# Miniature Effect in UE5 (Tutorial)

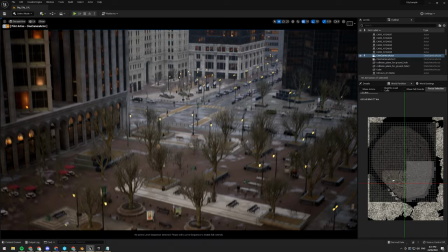I said I wanted the sun shining through, so probably this side and up a bit.
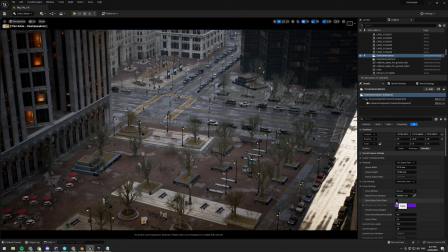Maybe something like that. All right. So now we can't simulate a tilt shift lens, but we can simulate what a tilt shift lens does, which is a very shallow depth of field. So what I want to do first is go into the lens settings of the camera and swap, change the minimum f-stop to 0.
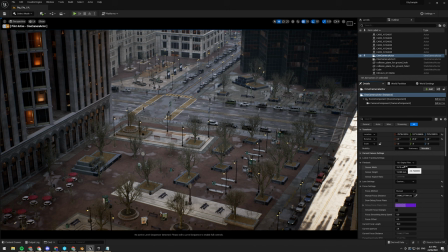Next thing that's going to make us help us is a larger lens. Sorry, a larger sensor. So the bigger the sensor, the shallower the depth of field inherently is. That's why, like, a camcorder with a half-inch sensor doesn't really produce really
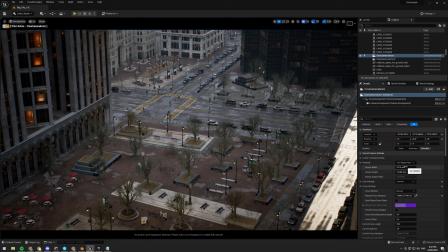nice depth of field, but like something like your DSLR with a Super 35 or full frame sensor will produce a nice result.
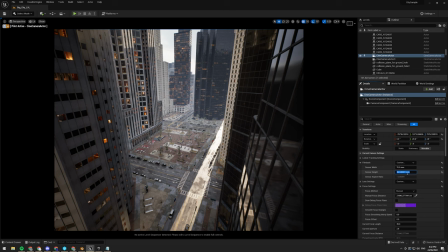So we're going to take that to the extreme. I'm going to choose the IMAX 70mm. I'm going to go 70 by 35.
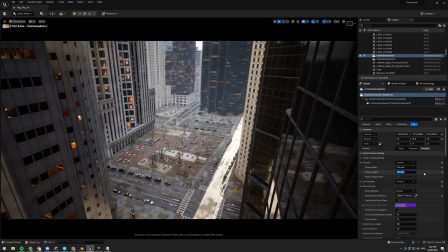So we are a 2:1 aspect ratio. Yes.
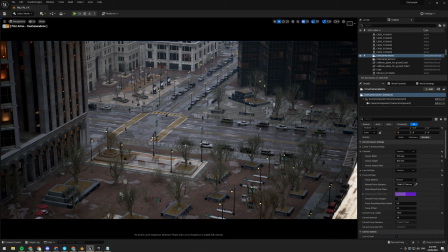Pretty common. I want to go really long, so maybe 120mm. That makes everything feel smaller and everything feels closer together.
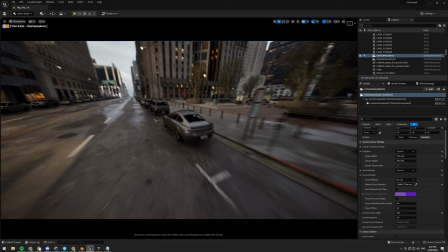So wide angle lenses, let's say 18, makes everything feel really far away.
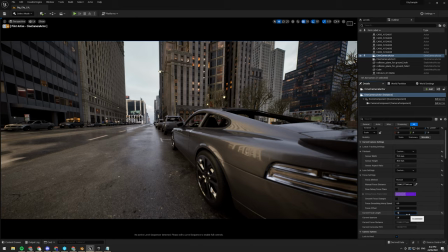Like if I go to this car here, it feels like the car in front of it is forever away.
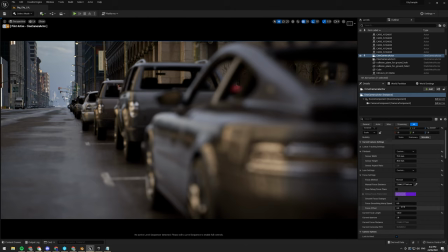But if I go to, say, 120mm, it sort of compresses distance between objects. That car feels a lot closer.
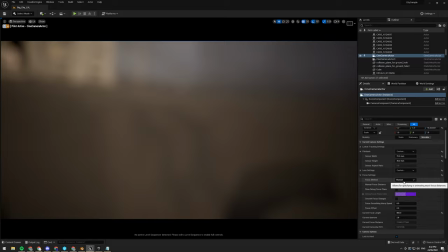And if I keep going, let's say 800, which is going to be very difficult to...
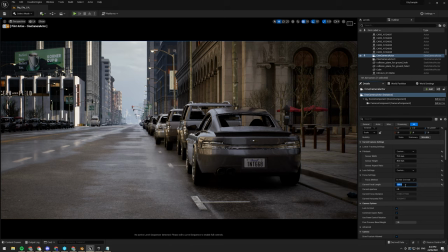There we go. Now all the cars feel like they're basically on top of each other. So that contributes to the effect.
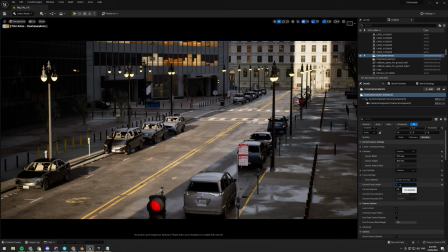Now I've got to fly back to where this camera was. There we go.
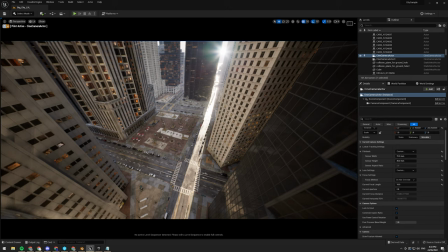All right, so we're going to go up high, looking down. You know what?
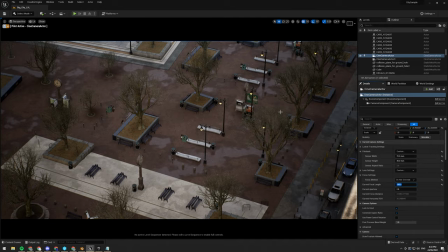Let's try 150mm, like so. Move it back.
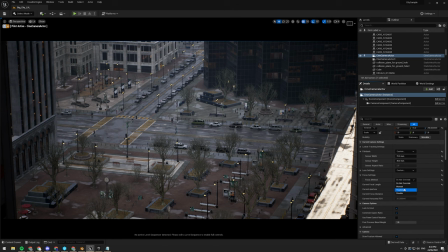Now everything's going to feel really small, close together.
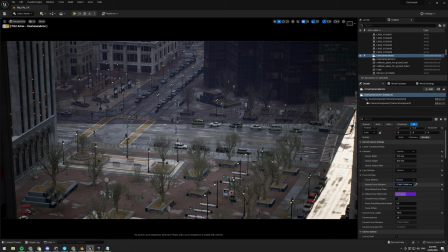I'll turn the focus back to manual, like so. And I'm going to pick where we're going to have a lot of cars and people, so I think the intersection might be a good one to have focus on, like that.
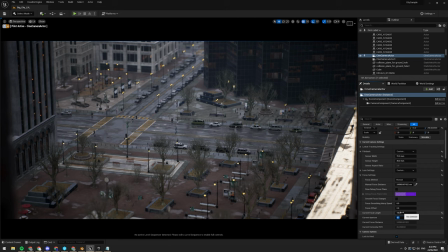Or maybe just before. Let's see. All right, and then all I need to do is now change the aperture. So I'm going to start at 0.1. No, not quite. So 0.01. Oh, a little too much.
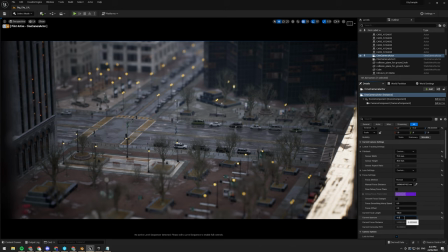0.05. No. 0.025. There we go. Maybe 3. You're going to have to look at some tilt shift. If you've got a tilt shift lens, that'd be even more helpful. But you're going to have to sort of look at some examples of this effect.
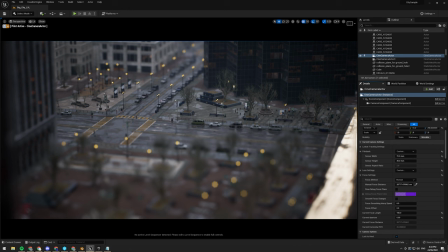All right, let's go that corner right there. That's a nice focal point of this shot.
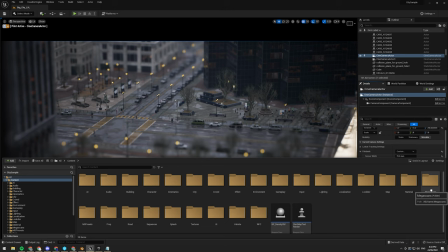So now what I want to do is go ahead and make some sequences. So I do have hidden somewhere here is a sim sequence folder.
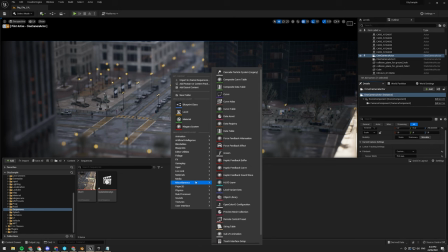So this will be shot 2, animation,
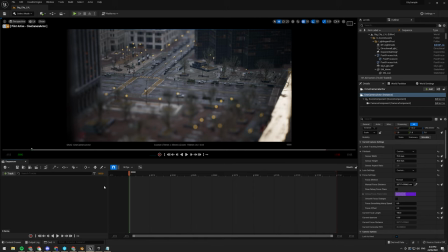and I said animation level sequence, and we'll just say shot 2. All right, go ahead and open that up. And I'm going to add the cine camera wherever it's gone. Cine camera. Which one is the one I'm looking through?
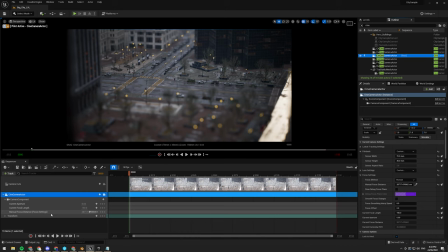This one? Active sequence, cine cam. There we go. So now we've got our camera in a sequence. So, two more things we need to do.
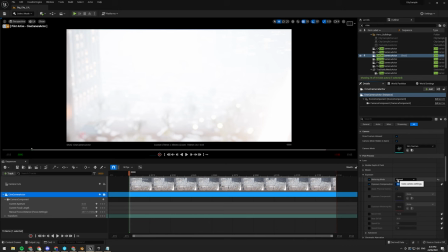First, we are going to set the exposure to manual, as that's a good practice for cinematics, because you just never know what...
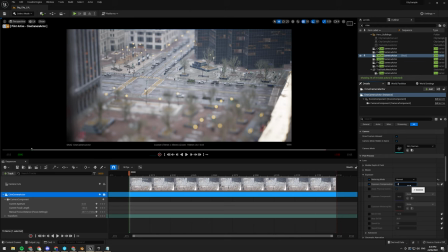-8.